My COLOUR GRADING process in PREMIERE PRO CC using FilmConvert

Hey folks, in this video I want to show you my process for colour correcting and colour grading.
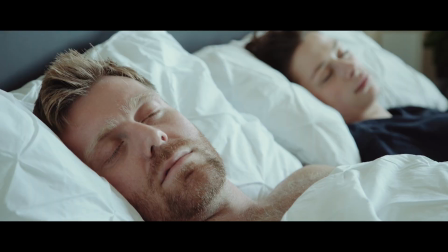In my recent short film, By Bob, I was going for a natural look, and so I shot in Slog2. I used an input LUT to go from Slog2 to Rec 709 for the colour correcting process, as well as using Premiere's Lumetri panel. And then for the final look I used FilmConvert. So I want to take you through and show you the entire process using Premiere Pro. So I'm going to head over to Premiere and show you what I did. This is my Slog2 footage.
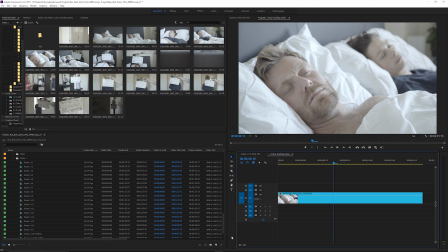The first thing that I'm going to do is add a new adjustment layer. So I'm going to go to my project window and go to New Item, Adjustment Layer. And I'm going to drag that adjustment layer onto my timeline, rename it to Correct,
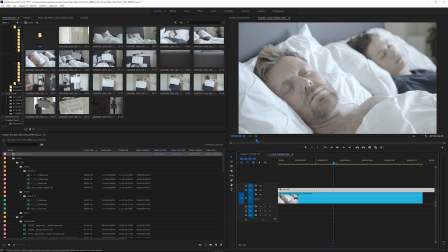and I'm going to duplicate it by holding Alt, clicking and dragging up to the new layer, also renaming it, calling this one Grade. Next, I'm going to make sure the first layer, Correct, is selected.
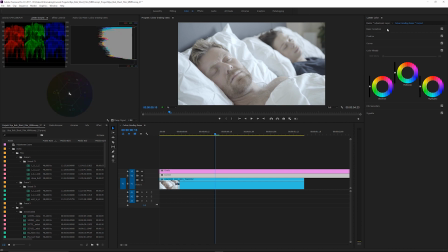Head over to my colour workspace, and this is where I'm going to apply an input LUT.
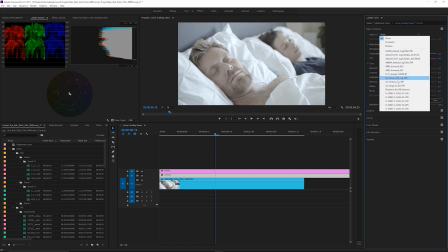So I'm going to go to Basic Correction, select one of my input LUTs. I'm going to just go for this one.
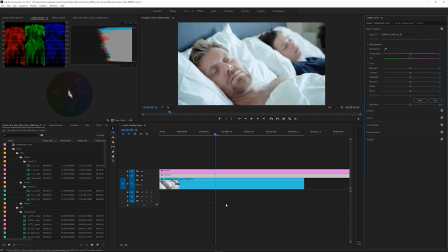And what an input LUT does is basically changes your footage from one colour space to another. So I shot in Slog2 and I want my footage to have a standardized Rec 709 look, so it brings up the contrast and it brings up the saturation back to what is most normal to what we actually see.
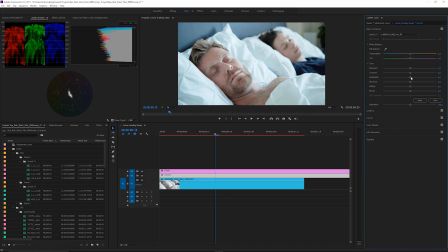The next thing that I do is just do various other tweaks, so bringing in the highlights because they're a little bit harsh on the pillows here. And I also don't like my blacks to be too black either.
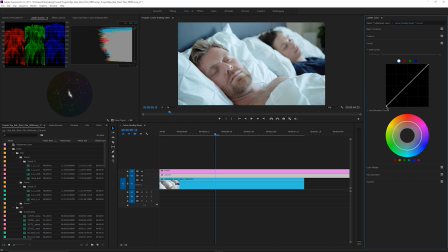So I just bring those down, and same thing goes for the whites. So I just use my RGB curves to do that. So I could leave the footage as it is now. I think it looks okay, but in order to give it a certain film look, that's when we apply a grade.
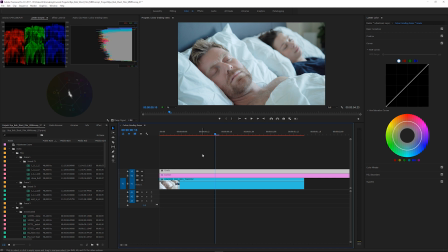So I select my grade layer, go to Effects,
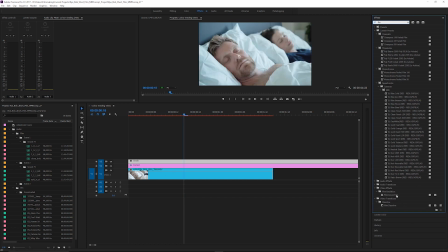and I'm going to type in FilmConvert because I've already downloaded it, and just drag that onto my grade adjustment layer.
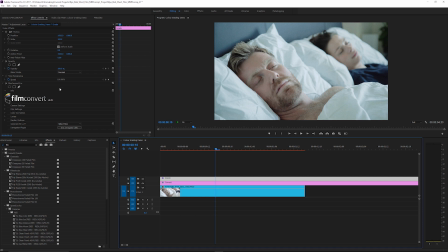So making sure the grade layer is selected, you'll see FilmConvert over here in your effects control. And I'm going to go to Camera Settings and find the Sony a7S II because that's what I shot on. And for my picture profile, I'm actually going to select
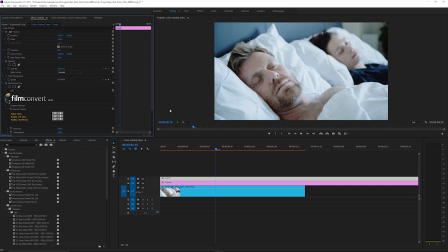ITU709, which is basically Rec 709 Pro. So that'll match up the colours really well with the input LUT that I applied to the correct layer. The next thing I'm going to do is go into my film settings in FilmConvert and remove the grain because I don't like having grain on my footage.
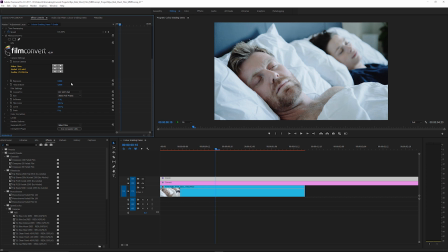And then it's just about playing around with the different film looks.
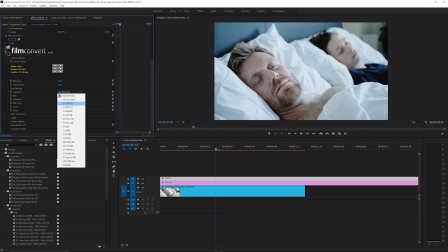So for this film I used FJ8543VD because it has a softer tone to it.
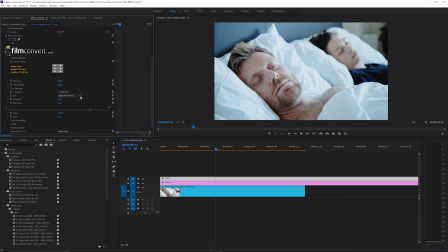I also bring the film colour down to about 80%, and I'm also just going to bring the highlights down a touch more.
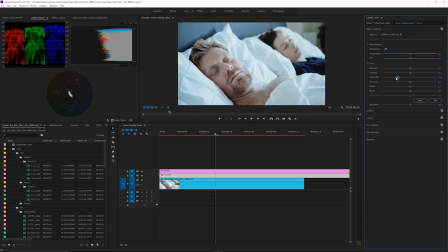So they don't look so blown out. The next thing I did was apply a little bit more warmth in the temperature for the white balance,
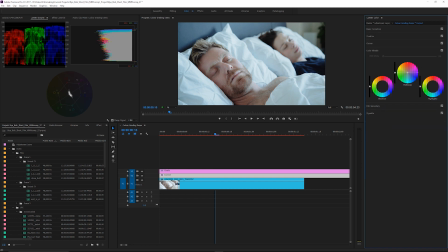and also just via the midtones in the colour wheels. And that was pretty much all I did. So I'll just show you before and after. This is the Slog2 footage.
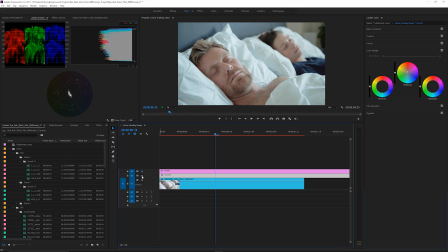This is the Slog2 footage with the input LUT applied, and then finally graded with FilmConvert. So that's it.